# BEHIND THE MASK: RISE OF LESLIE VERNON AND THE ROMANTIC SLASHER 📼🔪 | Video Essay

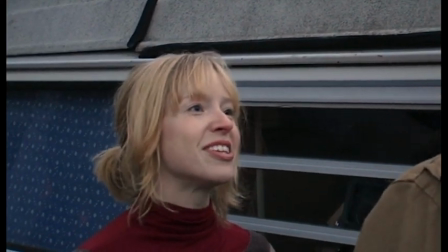She chooses to stay when he inevitably proves that he's dangerous, not just to his victims, but maybe to her too.
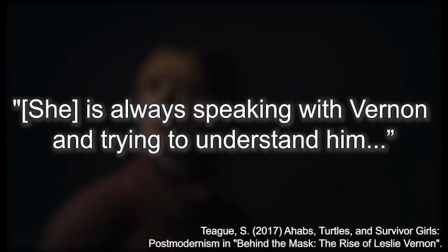She's always speaking with Vernon and trying to understand him,
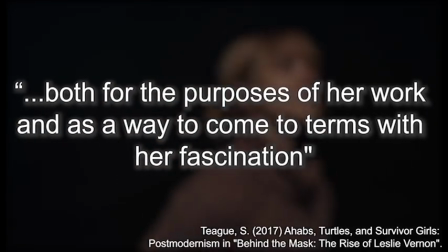both for the purposes of her work and as a way to come to the terms with her fascination, or perhaps her attraction.
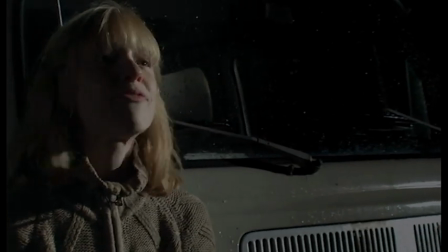Similarly, Leslie is choosing his fate. Even when Taylor tells him he can change his mind and leave with her, he says,
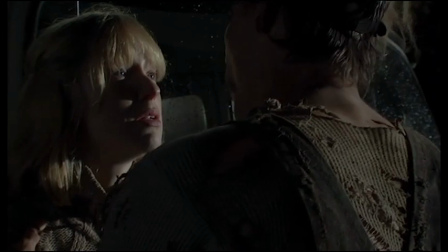almost associating
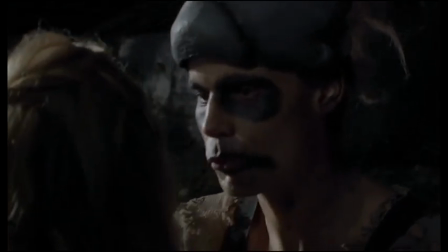both himself and Taylor with a predestined battle of good and evil.
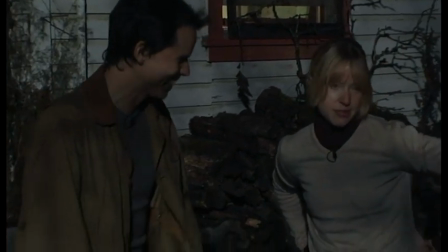I also don't think it's at all insignificant that Taylor and Leslie are both aspiring their respective fields, be that journalism or serial killing.
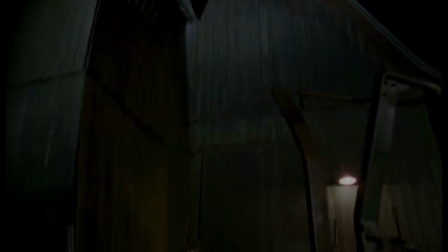Leslie's becoming has a significant importance for both of them, and to put it nihilistically, they are both hoping to profit off of other people's pain.
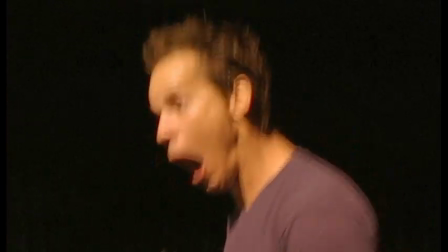At the beginning of the film, this places them at sort of equal footing in terms of moral ambiguity. Likeable people with incredibly dark motivations.
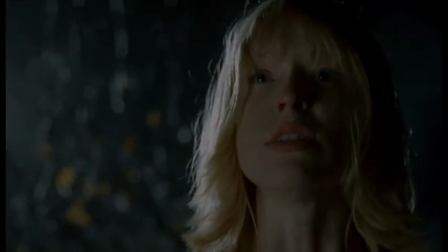But by act three, they both make the active choice to be each other's counter. But hold on, video nasty. Didn't you say earlier that Leslie was gaslighting her? And yes, yes I did. But this has significance in the gothic too gaslighting named after the 1938
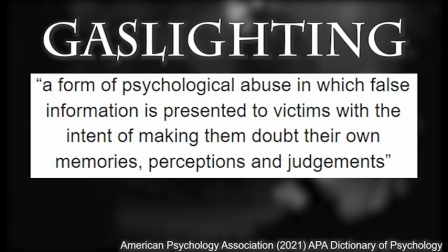british play gaslight is a form of psychological abuse in which false information
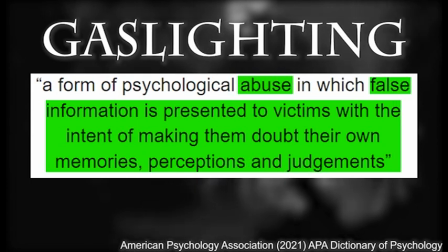is presented to victims with the intent of making them doubt their own memories perceptions and judgments the concept of gaslighting is often used in the gothic most significantly
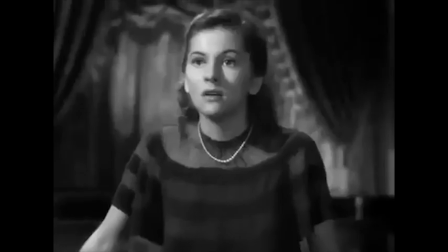in the novel rebecca by daphne du maurier which depicts a young unnamed woman marrying an older wealthy
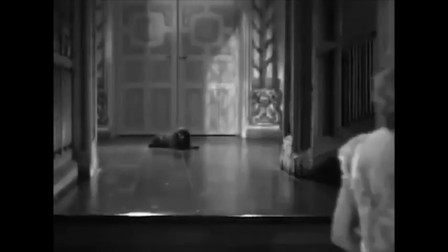man and being haunted by the presence of his dead wife the titular rebecca I won't go too into the story, but throughout the book, the protagonist faces explicit gaslighting from not only her new husband, but also the staff who worked underneath his deceased wife, particularly from an older housekeeper, Mrs. Danvers. Rebecca's influence on contemporary gothic is evident even now, with 2021's Yes Daddy referencing it by name. But Rebecca was arguably influenced itself by Jane Eyre, another story about a young woman marrying an older man with a sketchy past. but Rebecca is significantly more involved in the feelings and narrative journey of its protagonist questioning what this constant deliberate deception can do to a young woman's psyche and how much can a woman really choose when she's being lied to. We might even say that Rebecca sort of introduced the concept of a survivor girl into the horror genre especially when it's the young version of protagonist not Mrs Danvers or Rebecca who succeeds in the end.
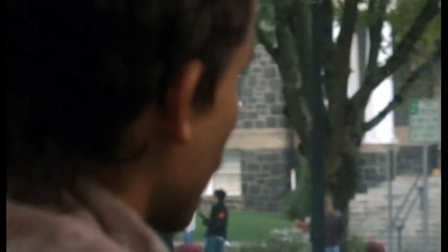There is no argument that Leslie is manipulating Taylor.
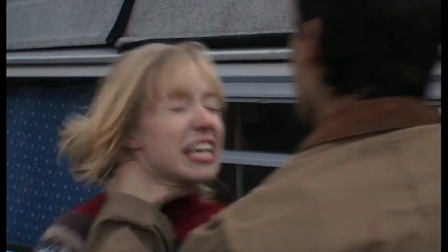Even if Taylor chose to go to Glen Echo to follow Leslie and indeed to stay even when he basically attacked her, Taylor is staying because she doesn't know what's going on.
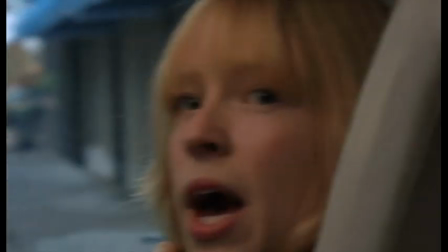She stays because she doesn't know she is the survivor girl that Leslie is talking about.
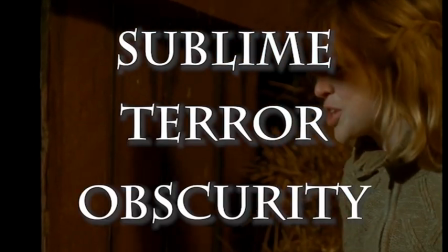The reveal of Taylor's survivor girl status invokes the sublime terror and obscurity I discussed earlier from both Taylor herself and the audience,
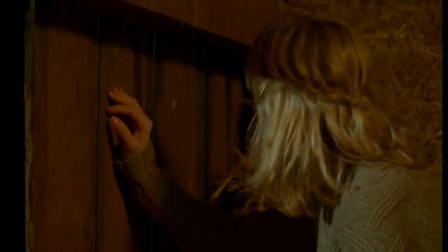which can only be done when information is kept in the dark like this. I said earlier that Behind the Mask questions the value of authorship.
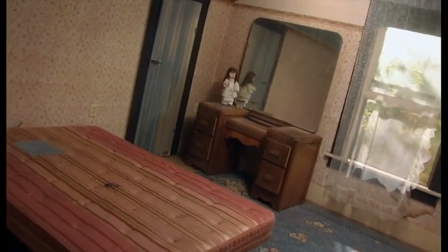Savannah Teague raises the interesting idea of the film having three distinct lenses with which it views the story.
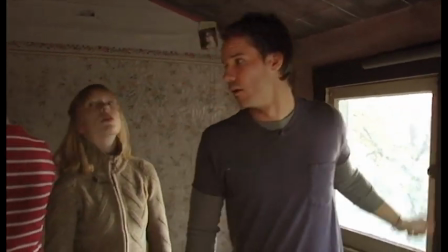The camera lens, the diegetic material being recorded on camera that is controlled by Taylor. The slasher lens, Leslie's skewed vision of his plans.
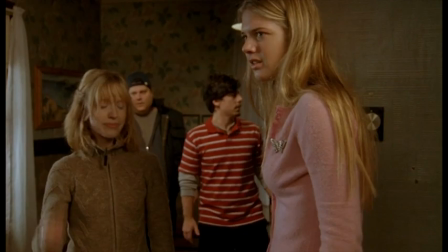And the true lens, the events that are actually happening in the film, which are essentially Taylor's point of view, a vision on her world that she can't control.
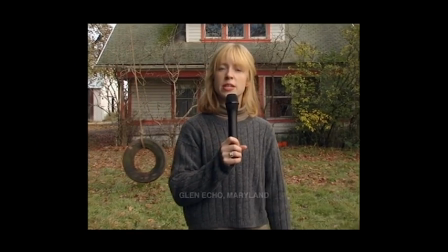Taylor is a documentarian. That is the first thing established in the film. And although she is not the camera operator, she is the one directing the shots.
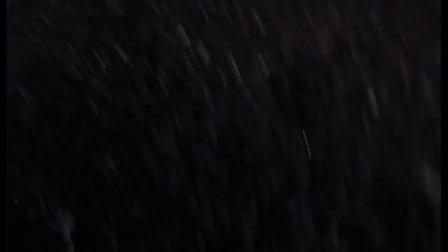It's not at all coincidental that this true lens is only used when Taylor has been left in the dark, ergo why it is most significantly used in the final act of the film,
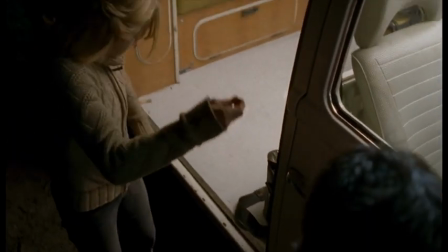when Leslie re-enters the house to fulfil his killing spree and Taylor has to go back in to stop him.
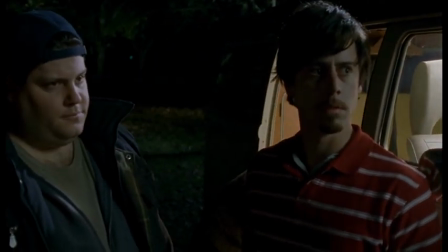Though this change was criticised by audiences, I think it's a really interesting cinematic representation of Taylor as a character,
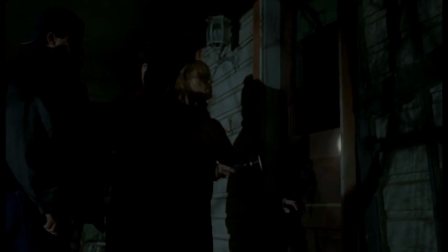in so much that it is only true because it is a depiction of her limited knowledge and her inability to author the story in a way she wants.